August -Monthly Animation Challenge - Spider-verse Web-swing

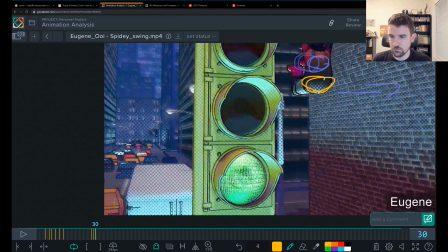And then it just stops going screen right. You can see how it went linear, it went like straight down. So that arc has been killed.
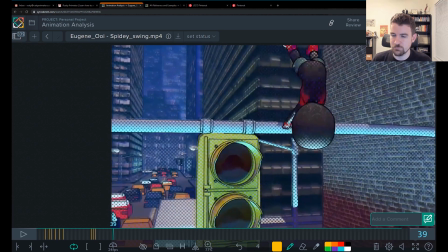And then this movement through here,
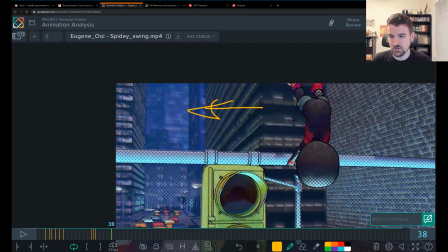to me, it feels like he starts going screen left all of a sudden on this frame, and he kind of keeps going that way, which you do want a little bit of that.
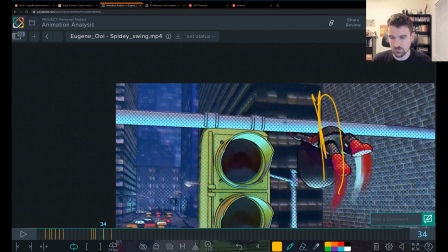You don't want him to be so perfectly like straight. Like there is side to side, there's weight shift when we're doing stuff like this.
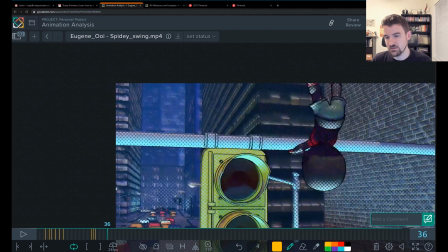So what I would do is make that more consistent. So he's always feeling like he's coming this way.
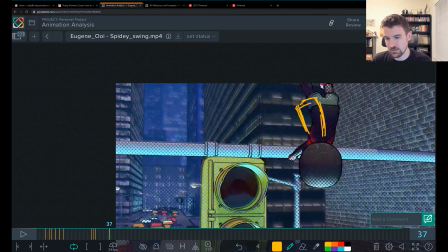And I would angle his body to match that, so there is a little bit of an angle to it as those hips are going that direction. So that means you're going to have a little bit of rotate Z in there.
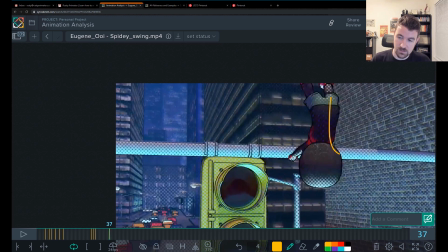There's going to be a change from like maybe like more of that shape to this shape going over there.
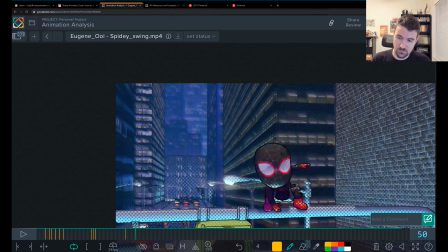And you're going to have something like that. And then you go down into this, right?
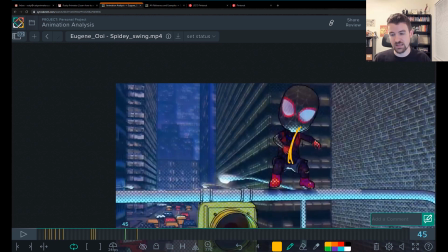So you're going to have that overlap in there to make that feel smooth.
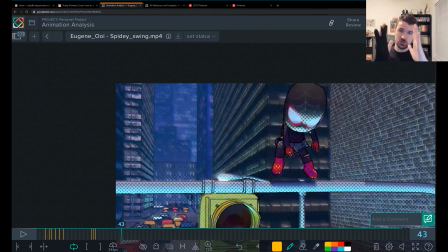Where right now it just kind of feels like a rigid block as it goes straight and then it moves left at the same time.
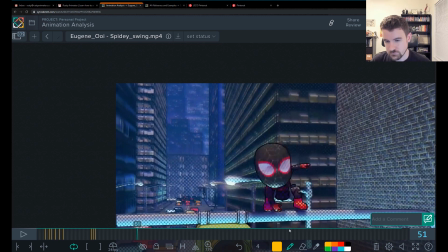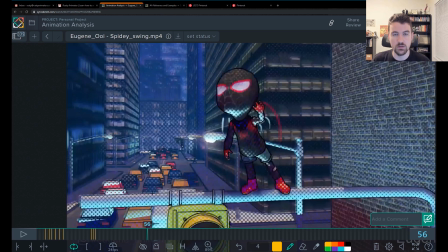Here is one of the most important sections for you to fix.
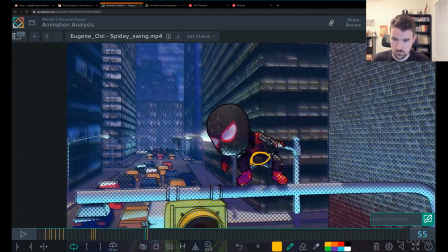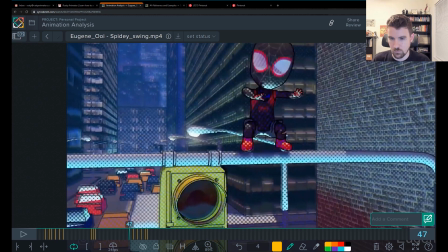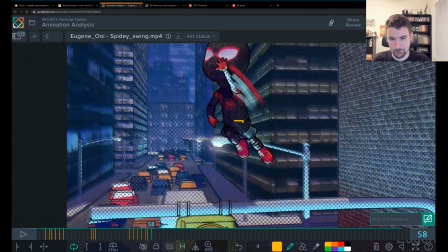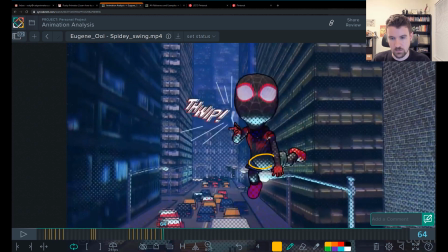So I just want to map out the hip arc here for you so you can see what I'm talking about.
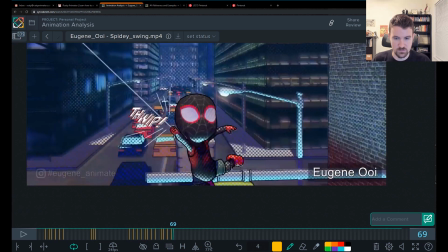So just taking a second to map all that stuff. All right.
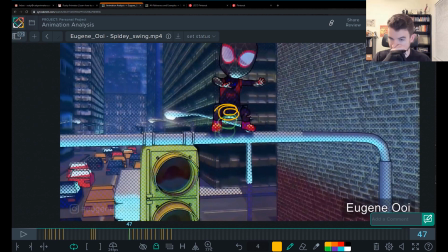So here is where the camera really is getting in your way.
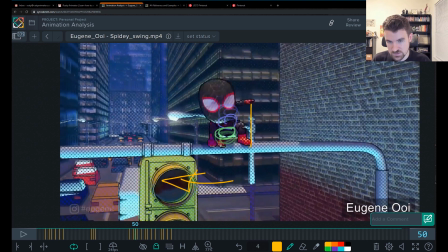I don't feel him go screen left here, and you can see it in the ghosting that it's just straight down linear.
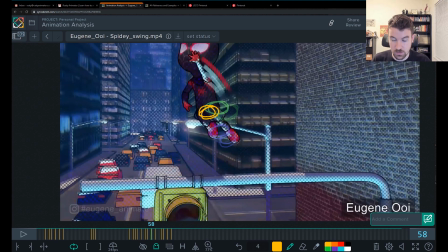And when he jumps, you go left here, but then you go straight up, or sorry, you go up here,
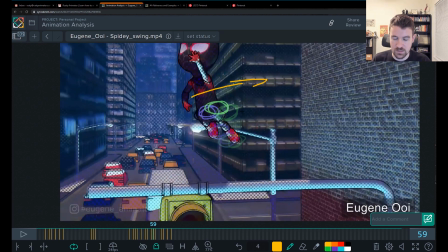and you actually go backwards. That's what happened. Yeah, you go up and to the left,
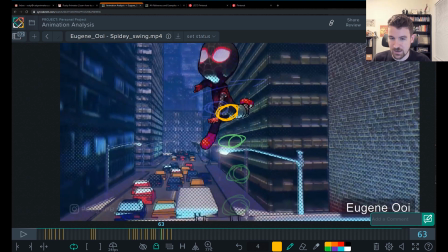and then you go backwards and go down, and then straight down with no arc.
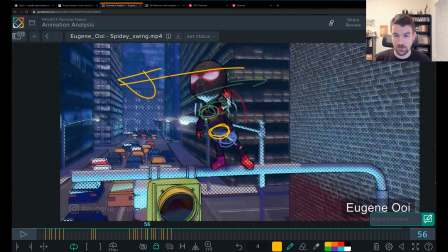So you need to make constant progress screen left, and that will give us the arc, and it will give us the feeling that he's actually moving that direction.
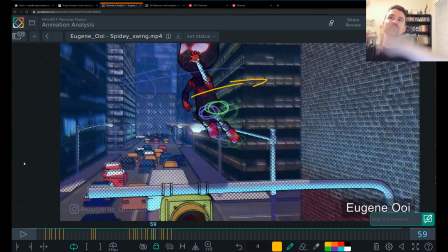Right now it feels like he jumps and he stalls and he's just gonna fall. When you watch Spider-Verse,
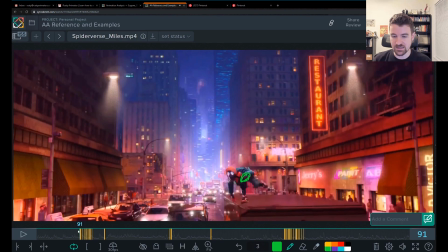and you watch him jump through this, or any scene, even though they're animating on 2s and there's a moving camera,
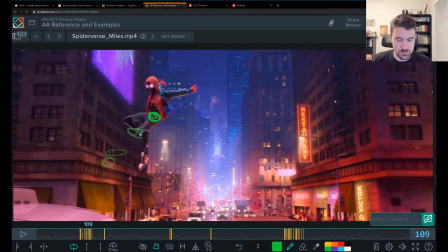he's making constant progress screen left here, right?
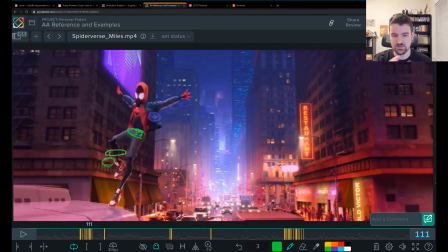Camera's moving, he's on 2s. That spacing is very well controlled and contained.
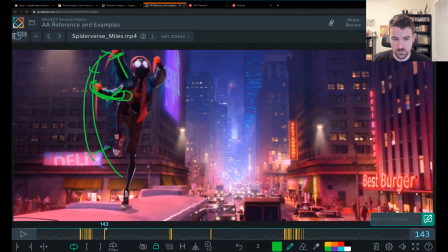And then all through here and all these moves too, it's very like,
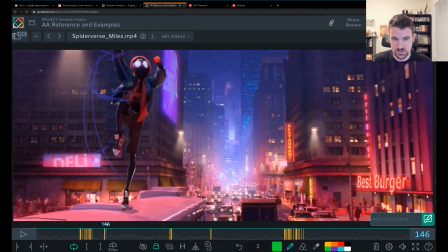he's gonna go screen right, so you see those hips always making screen right progress.
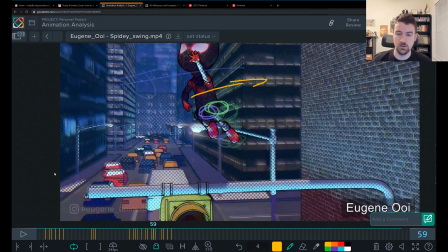So that's the thing you're fighting. It's a challenge, especially with doing it on 2s.
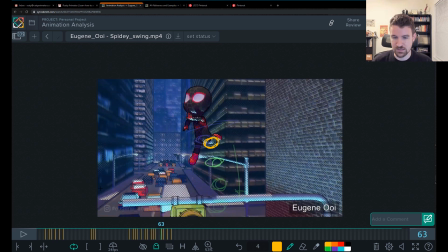But that's what's really bringing the movement down for you.
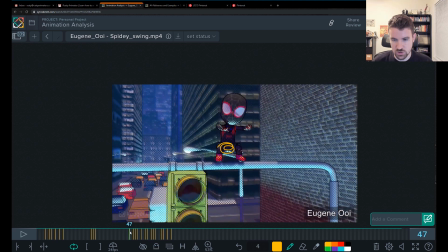So that would be a huge thing for you to tweak.
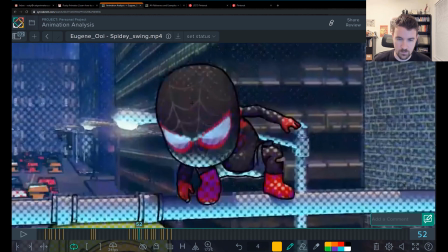The head also, you gotta be careful of how much you rotate, how quickly. So the head is, you know, angled like this, then down like that, and then it does this tilt
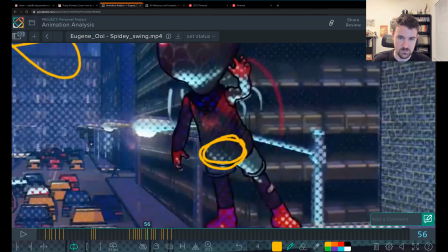right there, and then it goes up.
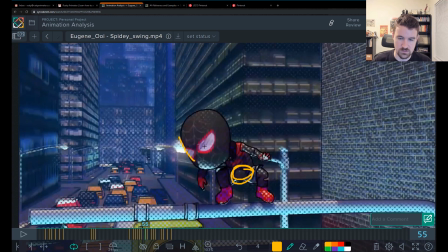Cushion into that a little bit more so he doesn't go rotate so much here and tilt so much, right?
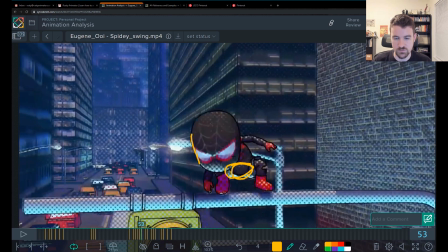You want to ease out of this position and soften into that a little bit.
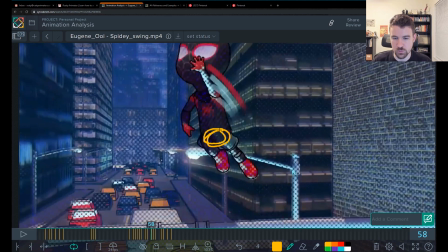And as far as the push off goes here,
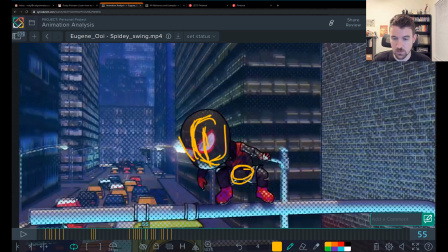you could make this stronger by making this spacing bigger.
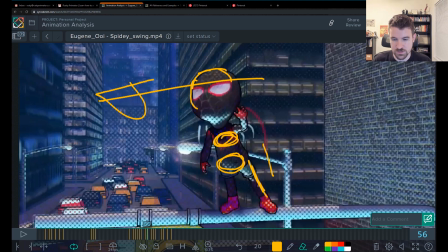So you can have the hip up higher, get more stretch there, right? That would make it more explosive.
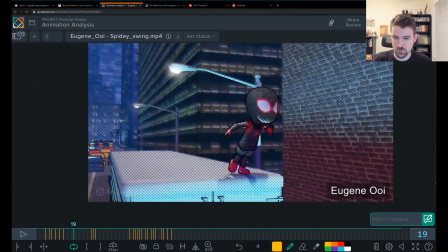That's something I forgot to mention here in this moment. Like, it's cool that you're doing the multiples. You do this squash.
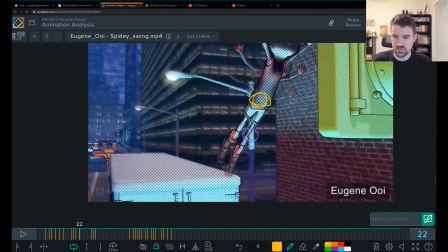And there's a really nice spacing gap here for acceleration.
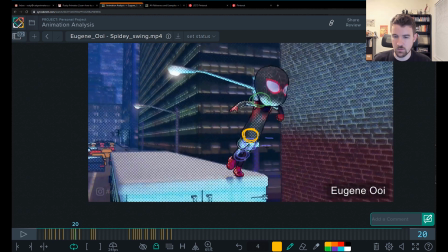But these two are killing that acceleration.
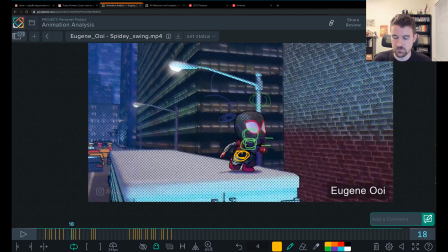I would get rid of this frame so that you have a big jump here,
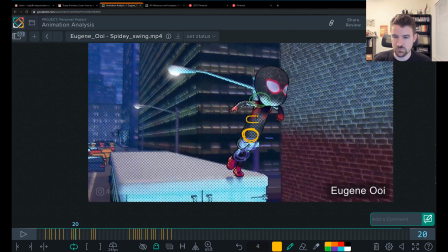and then maybe even favor this one a little bit higher so that these are getting closer together. And that would make your jump have more power. It's got that weird pause in that one.
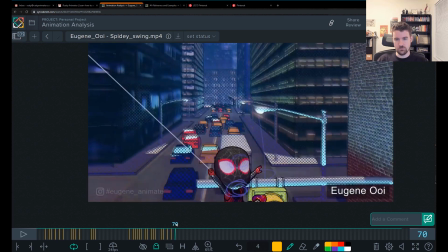All right, moving forward through here.
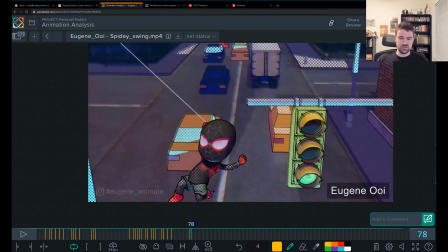So here's one more spot where it's the same deal. I just want to point out for you so you see it real quick.
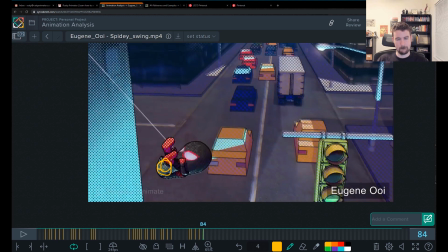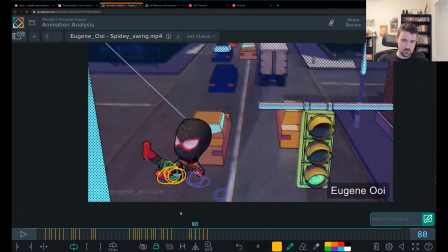So you got a big jump screen left, big acceleration, then it basically sticks in place, right? So you know what to do there.
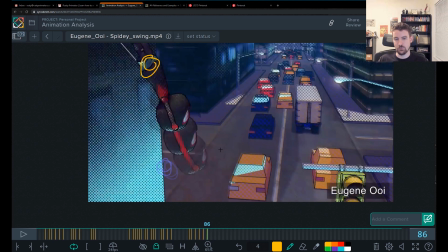You gotta move that over, ease into that stuff, and ease out to shoot into you know, the next pose going up here.
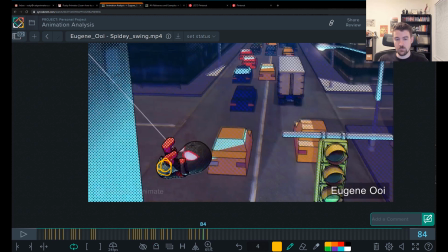Cool multiple here, by the way. Do the same thing with those head arcs.
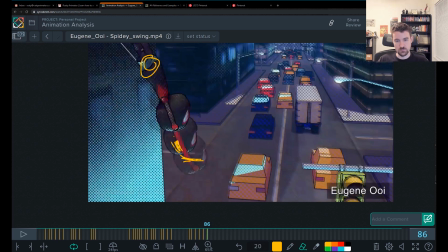You want to ease out of that. You can use the multiples to help you do it in one frame with basically 3 poses.
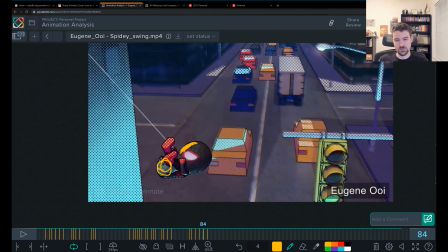So you can have that rotation change slowly through there.
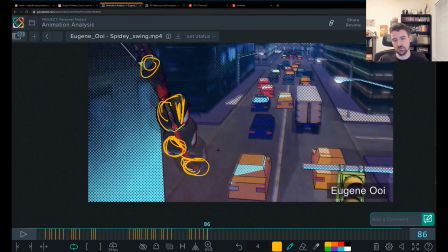You know, so it's something more like that where it's really following that arc, that head's dragging behind.
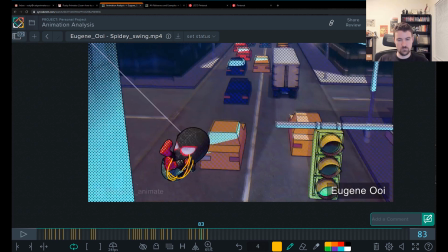You also would want to, you know, make sure you're dragging that spine.
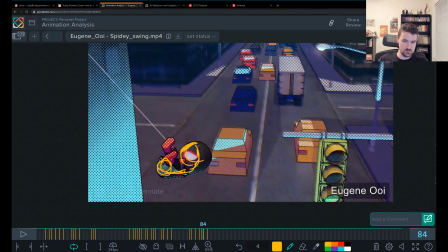So this is still curling in as this is starting to relax through here, right?
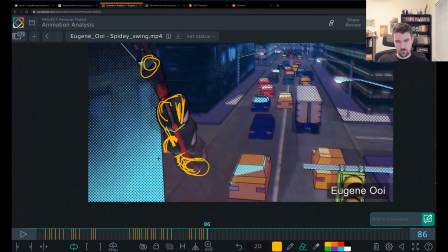And delete something like this, and then through here you might have all that stretch and it's curling back to that head there, right? Something along those lines would make it smoother.
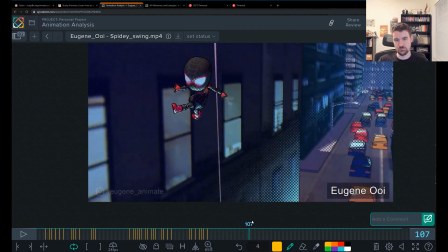This is the section where the weight shift is messing you up. So if he's running on the wall,
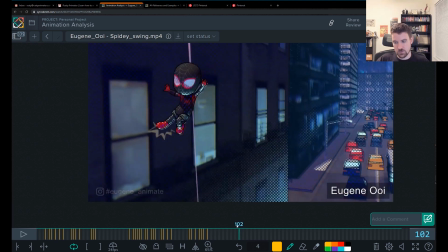I would, you know, if he's running on the wall, he's got to be really close to that building at all times. Otherwise, gravity starts to pull him down and to the ground, you know, over here.
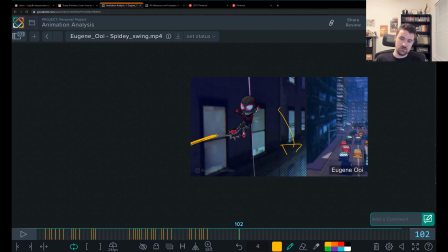So for him to feel like he's running on the wall, he's got to be close to this to keep those feet going, even though he is Spider-Man.
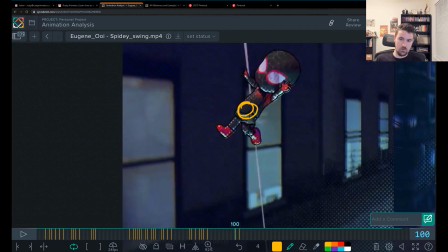And right now, what's happening with the hip makes me believe the opposite. It makes me feel like he's going to fall to the ground because he's moving away from the wall when this foot plants.
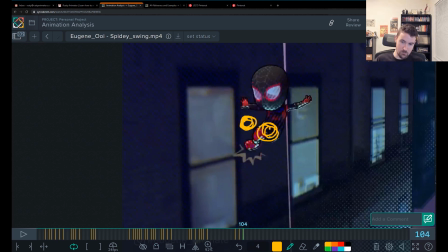I'd expect the opposite. I want that hip to be getting more over this foot as it plants because it's taking the weight.
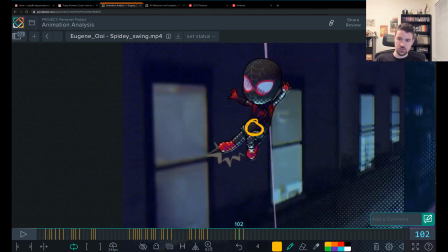Right? So he's really should be making progress over here
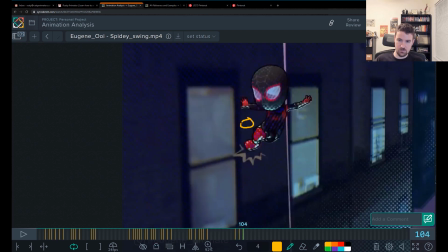through there, and then maybe he starts to ease out a little bit because he's going to the other foot.
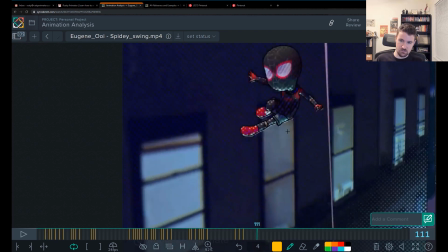He's jumping in the air here, and he's gonna land there.
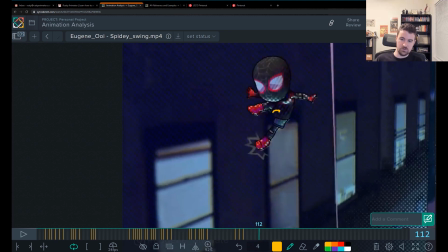So it's okay if this one comes out a little bit, but you don't want it to be too far because again, he's got to keep his weight in, right?
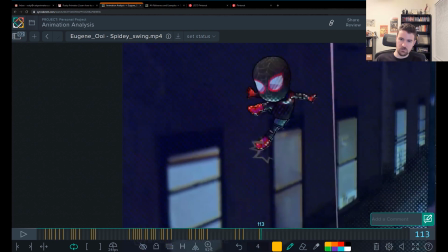So and he does it one more time. So here you're coming across screen left, and this feels better.